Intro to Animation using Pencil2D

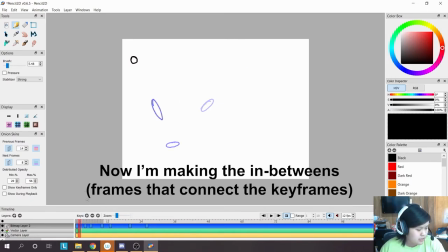26:21 and I can just kind of fill it in here start a new keyframe okay
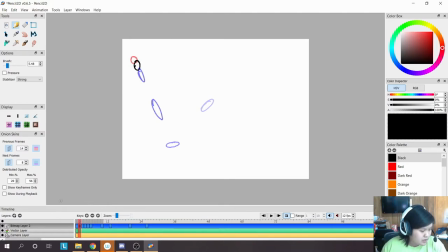26:41 yep this goes in right in here and then it goes zooms in here okay and then it goes up I'll make a new keyframe here goes in like that
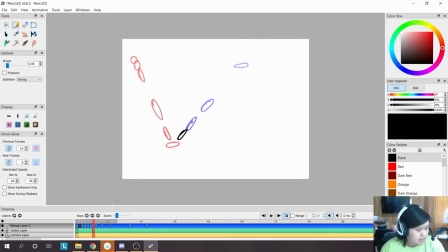27:00 make in keyframe here goes on like that and then another one here and I'm just I'm just filling in what I have ready and we'll see what this looks like in a moment all
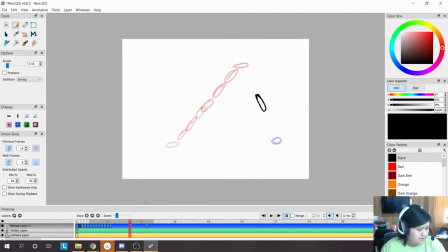27:20 right um okay well you kind of get the idea is that you make make the poses and then you fill in the gaps right so let's take a look at what this looks like all
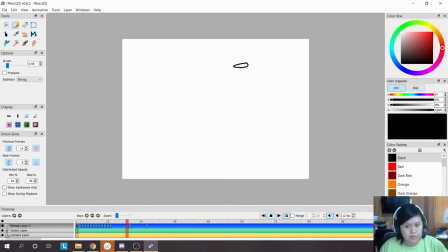27:38 right we have our main poses it goes starts from the top goes down back up back down again and then we're we filled in what's in between so very successful animators will know how to use both straight ahead animation can
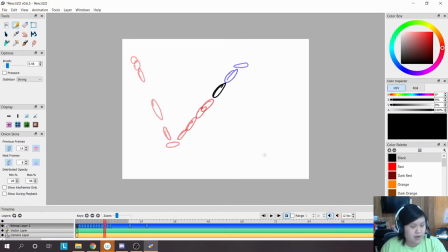27:56 feel a lot more obviously straightforward and pose to pose requires a little bit of planning but if you know how to use both of them you'll kind of be able to combine the two techniques together during your animation process so okay
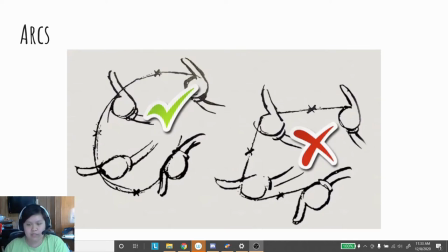28:14 so the very last principle of animation that I'm going over today is arcs so arcs kind of denotes the general shape of the movement that you want to create so we have an example here it's kind of showing
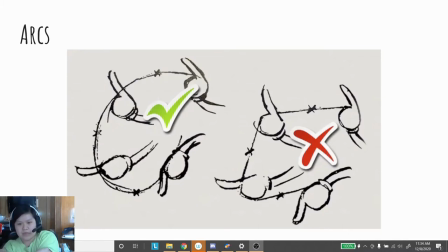28:34 what to do and what not to do on the left the arc is very fluid it's a smooth curve that goes through and these little X's that you see in between the hands kinds of shows where to fill
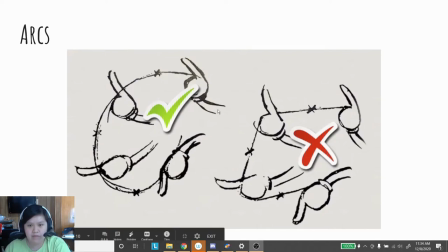28:51 in those frames so we have our key frames which is the hands that is being shown and then we have little X's that kind of show like this is where the in between frames should be so the first one is very fluid it's
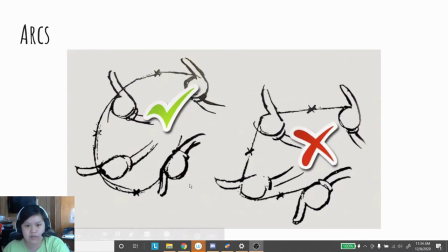29:08 curvy it clearly shows the movement and on the right we have an example where it seems more jagged it kind of goes it's kind of going in a straight line and then another straight line and then another straight
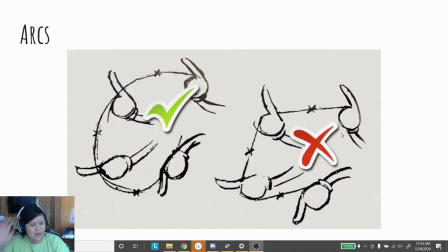29:25 line so with movement right you have a fluid right a fluid motion and then with the other example you have something like like a straight line and it's very very jagged you'll you'll start to notice it
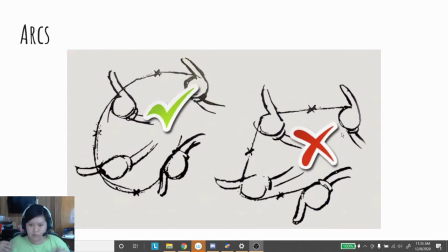29:42 more when you start to get more exaggerated movements and it's using straight lines instead of curvy lines and it feels more choppy instead of smooth so when you're planning out your animation and you're planning out your motion you want to
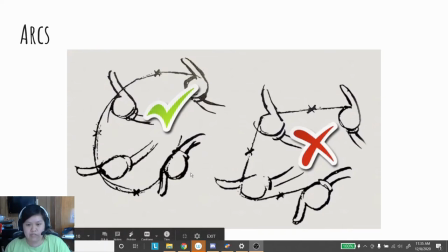29:58 use arcs smooth curves to clearly show the direction and the movement of your animation and not using primarily straight lines
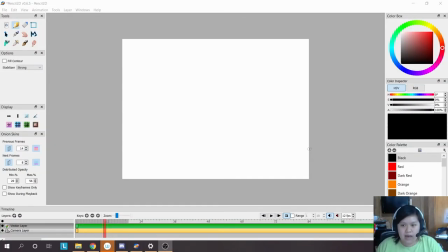30:08 all right now that we have kind of the basics of animations and we we have an idea of what the principles of animations are and we know the basic animation tools and how to use them we're going to animate something together.